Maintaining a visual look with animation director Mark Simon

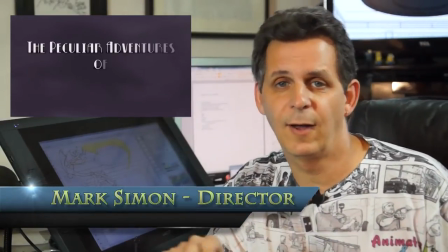Hi there, I'm Mark Simon and I'm the director of The Peculiar Adventures of Willoughby Star. Look, I've always loved Arianne and Andy's writing, but this piece was pretty different. I mean look, it had a really distinctive point of view and a great sense of humor. But I think there may be something wrong with them.
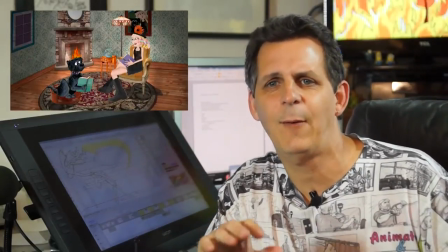But I loved it anyway. However, I wasn't sure at first how I'd replicate the tone and look of the trailer they produced before I came on.
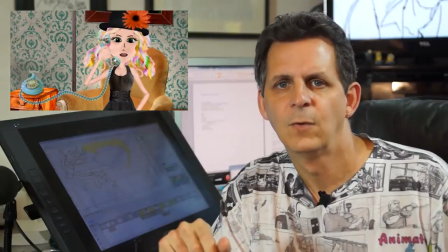I mean it was completely different than anything I had ever done before. So I really sat down and studied the trailer and the scripts.
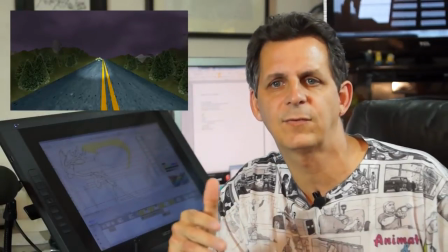Then I studied the shows and movies that inspired the feel of the series, things like Grand Budapest Hotel and High Anxiety and David Lynch's Twin Peaks. And like I've mentioned before, those may sound like really weird inspirations for a kids show, and they are. But by studying all that, I was able to kind of get into Arianne and Andy's head and I was able to start seeing the show in my head.
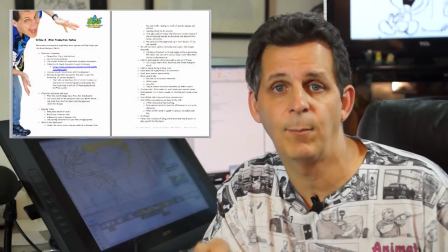So then, my next step was to create a list of production guidelines to help me and the rest of the crew maintain a consistent look and feel through the entire production.
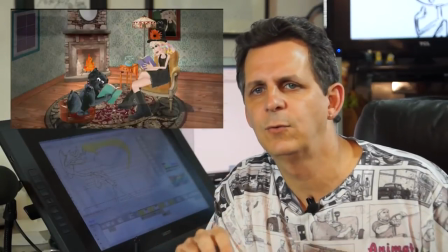Probably the biggest challenge was how to replicate the look of the backgrounds which had been created for the trailer.
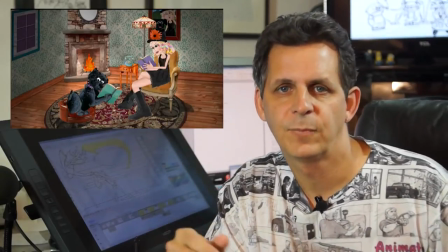Now, when they produced the original short, they used one artist who had little experience in the industry,
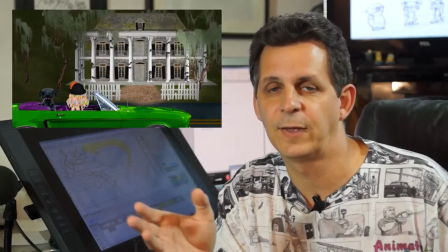so he wasn't distracted by little things like how we normally do things in the industry. And that's one of the reasons it looks so different. But he was only one person, and we need a large crew for a full show.
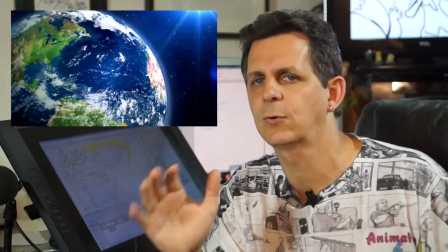So the challenge was, how are we going to get a large international crew to replicate the look created by one person? Now, I didn't want to fix what he had done. I thought it was cool really different. I wanted to use it to make this show have a different look. Well plus we need to create the backgrounds in a different way to make sure we got through production on schedule. See the trailer just had a few backgrounds but in the series well we had a lot and look I wanted the limited cutout style animation to be more filmic in the angles. So we had a lot of extra shots and angles of every background than the trailer had and really more than any other type of cutout animation has ever done. So that meant a lot of angles of the same backgrounds. So we decided to create the backgrounds in 3D so we could quickly look around and grab the angles that we needed. But the problem was in 3D we lost the uniqueness of the designs.
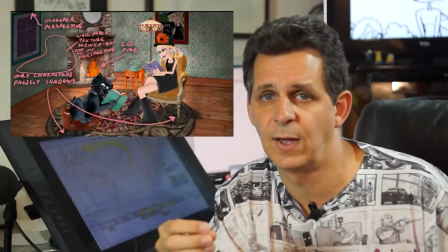So So I had to sit and reverse engineer all the original designs and figure out how to make it work and replicate it on a big scale. So there were five different elements, design elements that were specific to the look we wanted. There was lighting, texture, shadows, perspective and scale. We had to trick the 3D sets into looking flat. So we created the sets in 3D but with no lighting or textures. In 3D, we also went in and changed the scale of various elements so they didn't look perfect.
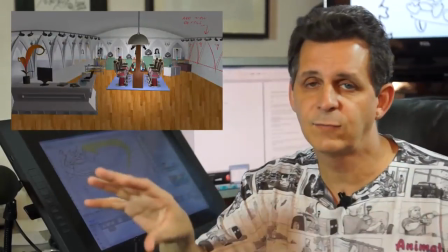For instance, in the salon, you know, there's a whole line of chairs. Well, we scaled all the chairs slightly different.
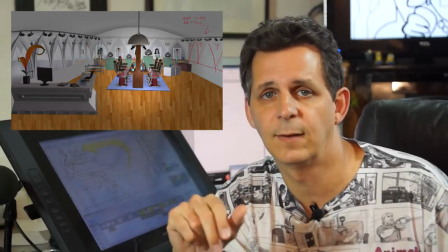That helps make it look a little more hand done. We put things off at different angles.
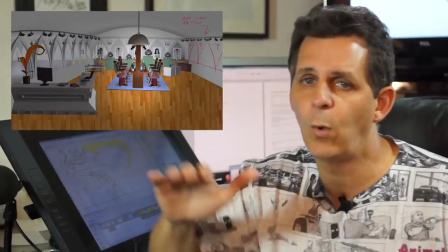We played around with it. Even walls. Some walls are taller than others. Then we added the textures in Photoshop, but we made sure that all the textures were flat and not in perspective.
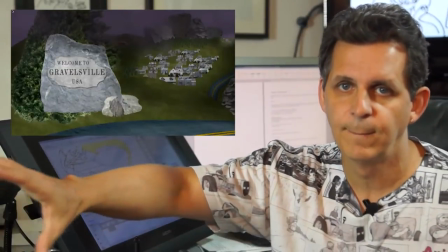For instance, if you're looking down a road, the texture of the road is flat and just pasted on. It doesn't go back in perspective. And then the exports, we didn't want any lighting or shadows.
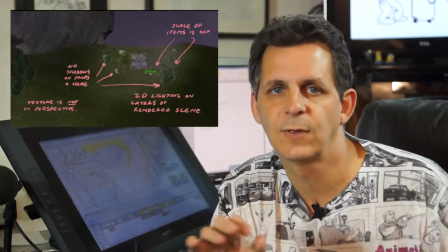See, one of the things that makes this different is only the characters cast shadows. None of the props or dressing, no trees, cars, or anything else.